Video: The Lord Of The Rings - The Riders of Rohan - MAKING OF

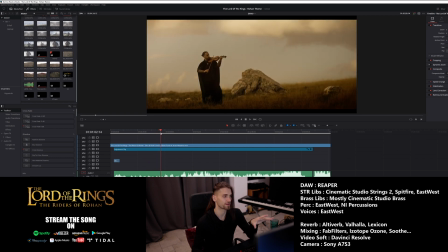61:42 So again, I kind of knew that I wanted this kind of color grade and cinematography, but
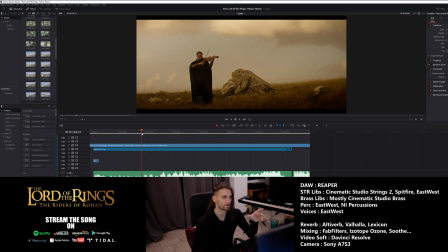61:51 at first I did not settle for a color grade that is so like orange.
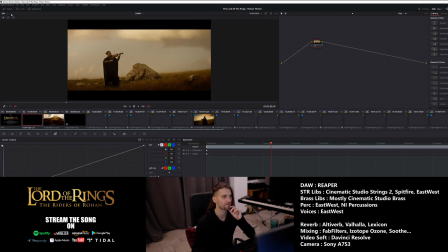62:00 First I tried to take references in the movie, you know, original movie, which were much more gray,
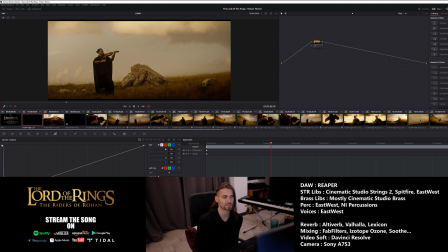62:08 but it wasn't working for shots, and especially it was too hard to harmonize my parts with Victor parts.
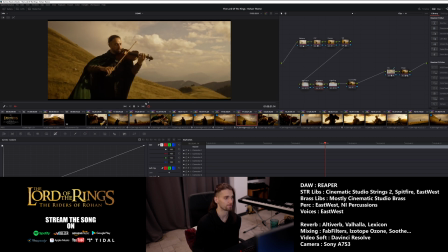62:19 So this was filmed it's a place called the Charmençon. It's near the second highest point of Chartreuse, if I recall correctly. So Chartreuse, it's a big mountain group just near my city.
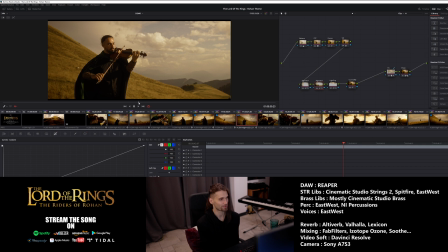62:36 One of the big mountain group. We have a lot of mountain around here, and so so if you see on this image, for example,
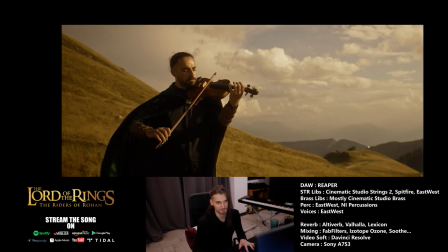62:45 my home is just Grenoble. It's just here. Like we can see it because of the atmosphere, but it's right here. So we can come like to here in like by road, and then it's a very small walk.
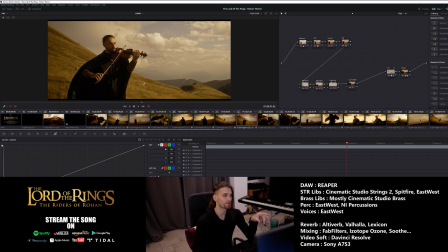63:00 So so during when we are filming that, we film during the first part of the day.
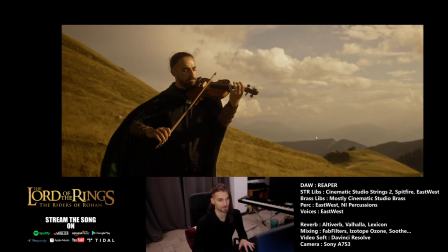63:06 We were literally at the opposite side of the valley here, at another location called Prémol, and we filmed the Concerning Hobbits cover right here. So with Victor, it was the second video of the day we were filming.
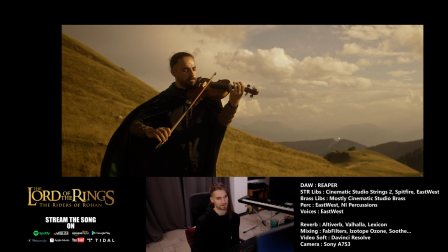63:21 I filmed him on that day along with Sylvain, and yeah, we just came from here, drive all the way to here, and then we were filming the Rohan film.
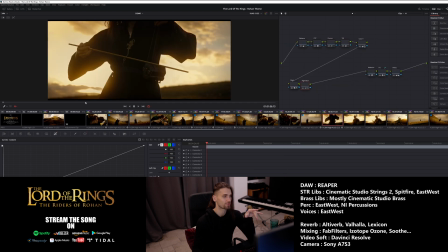63:33 So so yeah, my part were filmed like a few days before, and
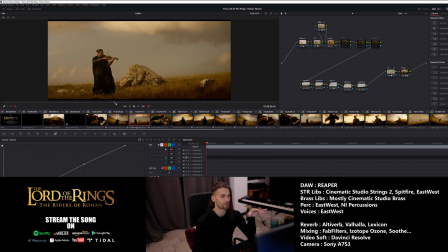63:41 it was less work than the part of Victor. Like the Rohan film was really
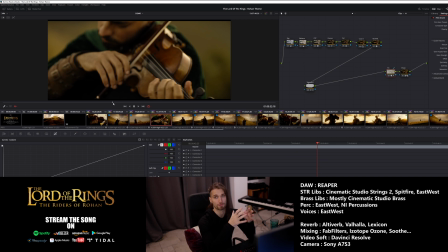63:47 carried by Victor performance, and I knew I wanted this to be the way, because yeah, it's I mean it's a really violin centric song, so yeah, it made sense, and for the video as well it made sense. So yeah,
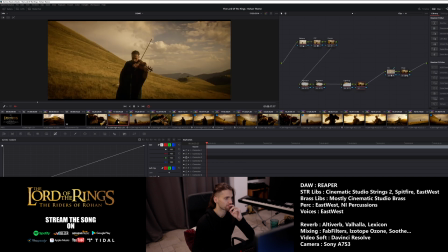64:10 yeah, for the shots,
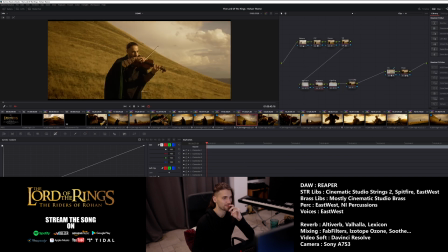64:14 basically we did what we do kind of all the time.
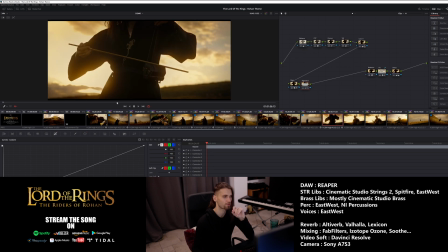64:19 For my part, we were very close to sundown, so we had to rush things up.
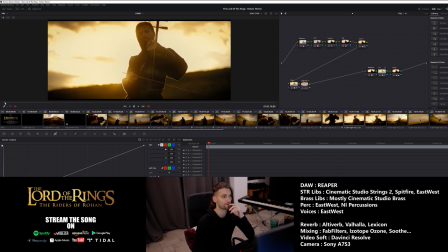64:24 It's why on especially this shot we had only one try, and so you see the flare here. That's maybe too intense to my liking, but I wasn't. I had no other option but to put this one. But I really like the shot.
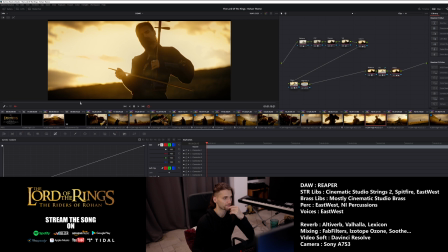64:42 Apart from that, so yeah, for my parts, I was kind of limited.
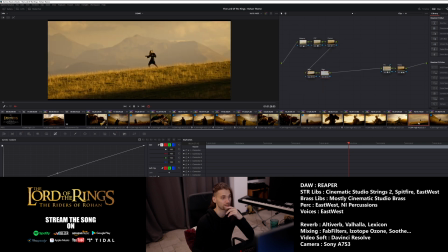64:48 But in the end, I think the shot worked well, especially this one. It's my favorite. So this one was done with, we have a lens that is 135 millimeter of focal length.
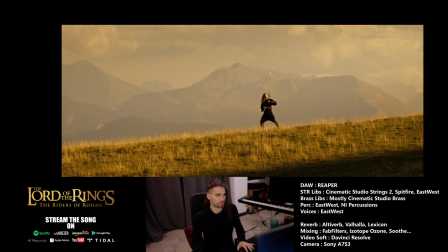65:00 So it's really do this kind of zoom with the, you know, the mountain appear very like big behind the subject. So it's something that I always liked. Like in The Lord of the Rings, originally you got a lot of this kind of shots, but they are mounted on helicopters, so on choppers.
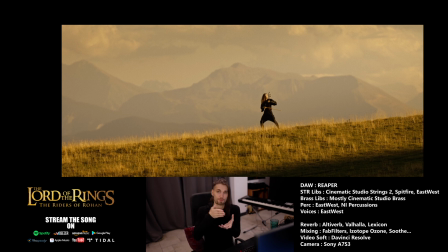65:19 Like, so they turn around the subject, and when you do that with a very long focal length, you got a huge sense of space behind the subject. Obviously, we can't have an helicopter, but you get the idea.
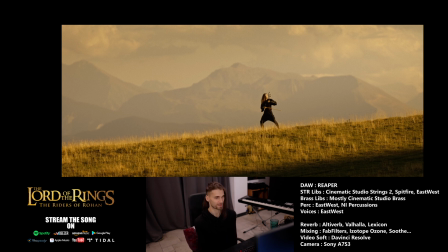65:34 So it was very much inspired by that kind of shot. And yeah, we did this one.
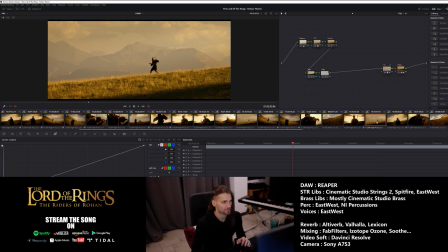65:42 This one is, I think, the same.
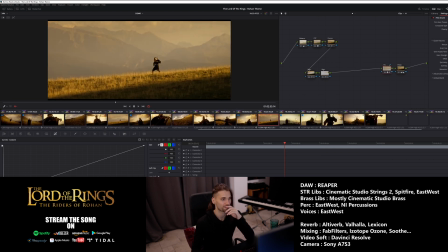65:45 And yeah, for my part, there are less shots for my parts than there is for Victor, because we had so little time.
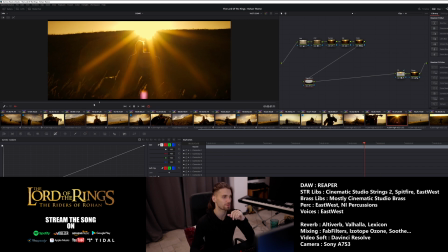65:53 I especially like this one. Like we weren't sure because it was a bit extreme, but again, the more extreme it is, the more I enjoy it.
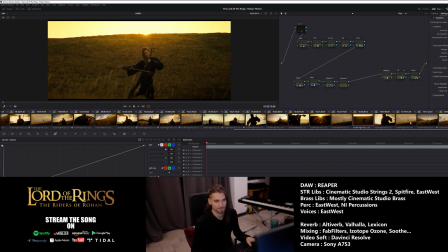66:06 Yeah, it worked well, and yeah, I also like so this one.
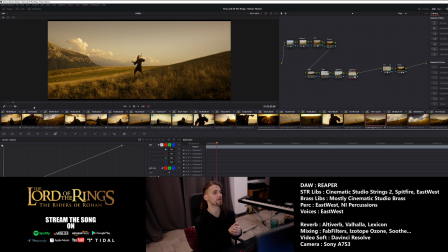66:12 It's a thing that we are trying to do more and more. It's kind of it's like one long shot.
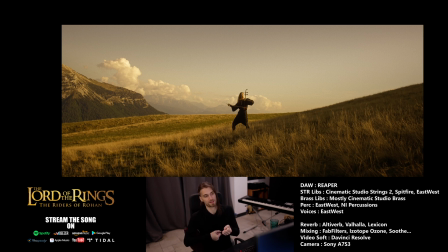66:19 So now we are doing that with a much better stabilization, but at the time we didn't add the stabilization, so it's all done handheld. So it's why it's kind of moving, very hard to move, because you have to walk through the fields that are not
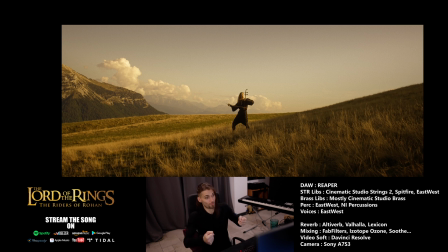66:34 stable ground while holding the camera, which is very heavy. So Sylvain did a tremendous job on this shot. I really like the feeling.
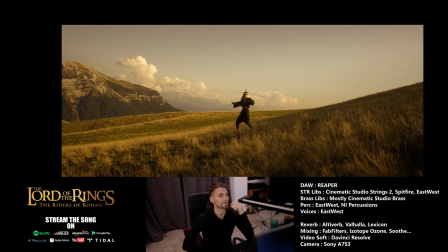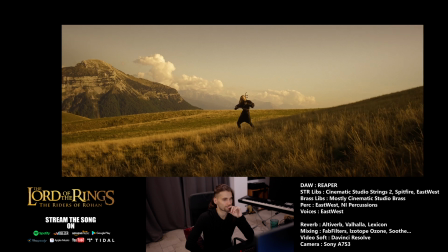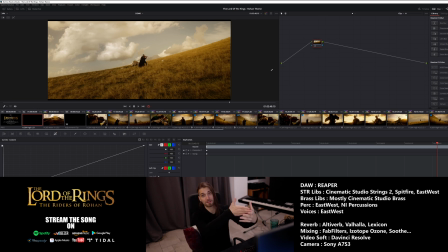66:59 So yeah, you see the shot, it actually go all the way to the end, but I wanted to put Victor there as well, so I had to cut it in two parts.
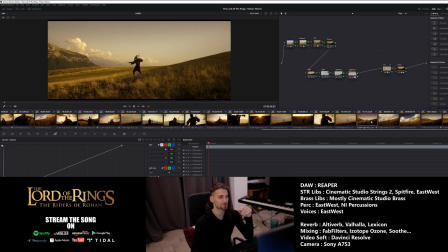67:08 But you see, coming back just to what I said before during the mixing explanation, so it's really when I watch the video,
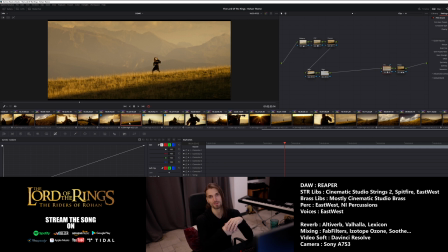67:18 I hear the audio with the video, that, you know, when you watch a video and you are like immersed in the art, you are not thinking about, okay, is there too much low mid or bass or thing like that.
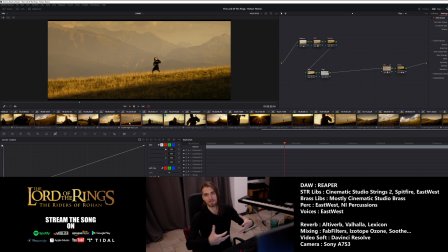67:31 It just you take the emotion, and if there is too much low mid, it's like, okay, I will take it. It just walk towards the emotion. So I think it really works when watched with the images.
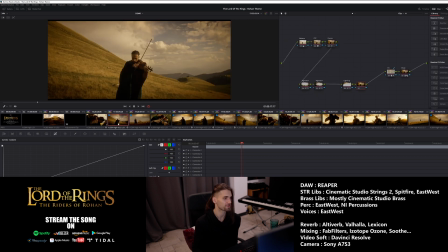67:50 So for Victor, I personally did most of the shots.
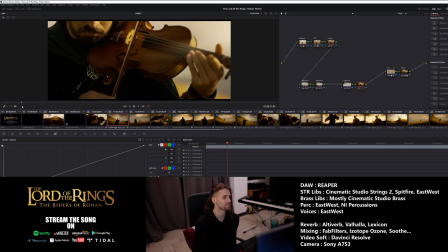67:55 And so it was much easier, because you see this kind of movements, since I know where
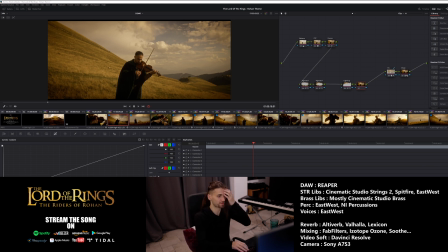68:00 how I will cut it and edit it in post-processing, I can do this kind of shots on the spot.
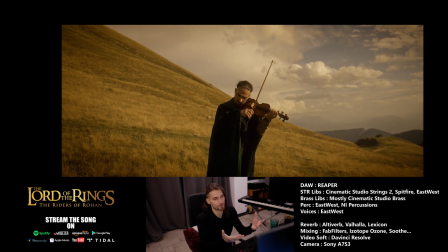68:07 Like where I do you know, movement that is very linked to the music,
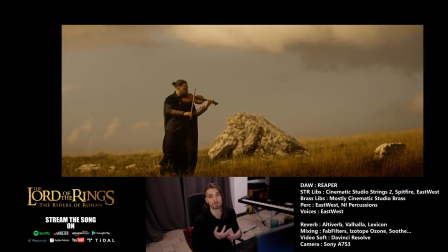68:14 musical emotion, because I know the music by heart at this point.
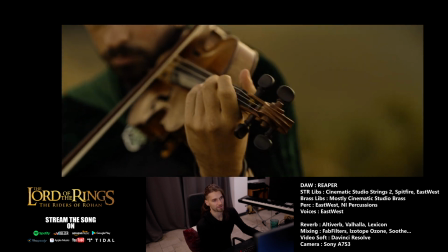68:19 I spent so long on it.
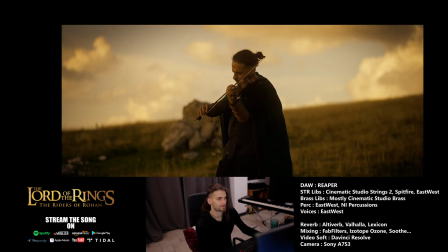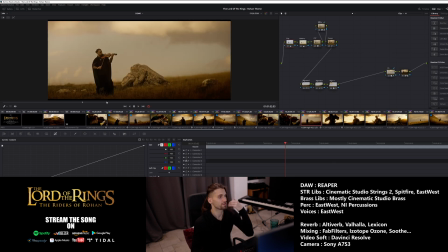68:30 And so for Victor, yeah, it was pretty straightforward. Victor, good thing with Victor is that, contrary to me, he always plays the song in the same fashion. Like the bow is always in the same direction. So it makes the editing very simple,
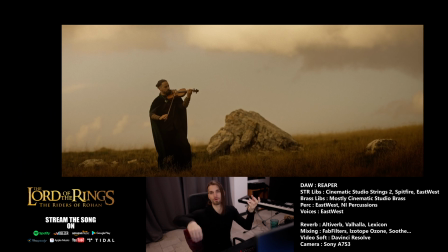68:49 because the shot will basically flow into each other much easier if the bow is always the same. I got that problem sometime in the way I do things.
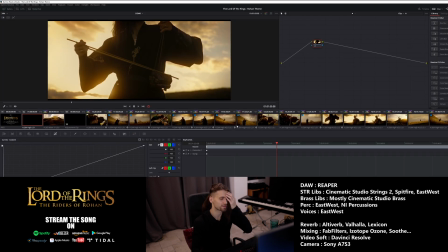69:06 This is my entrance. I knew right from the start that I wanted to make my entrance on this part.
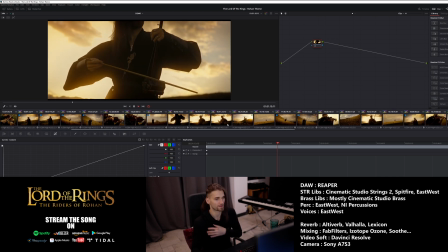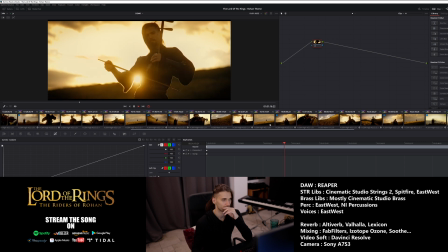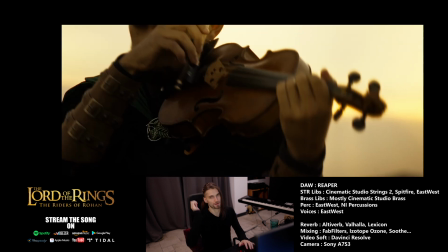69:24 We use, for almost all our shots, we use a Pro Mist. So it's a filter that we put in front of our camera that kind of soften up
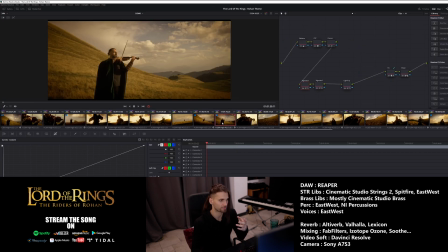69:35 and do it soften up the image, and it does this kind of you know, I need to highlight,
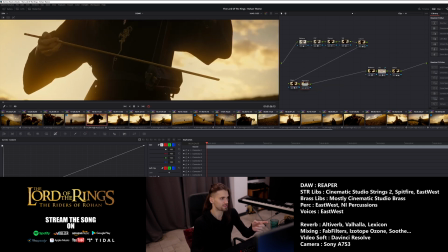69:42 like you see this kind of thing there.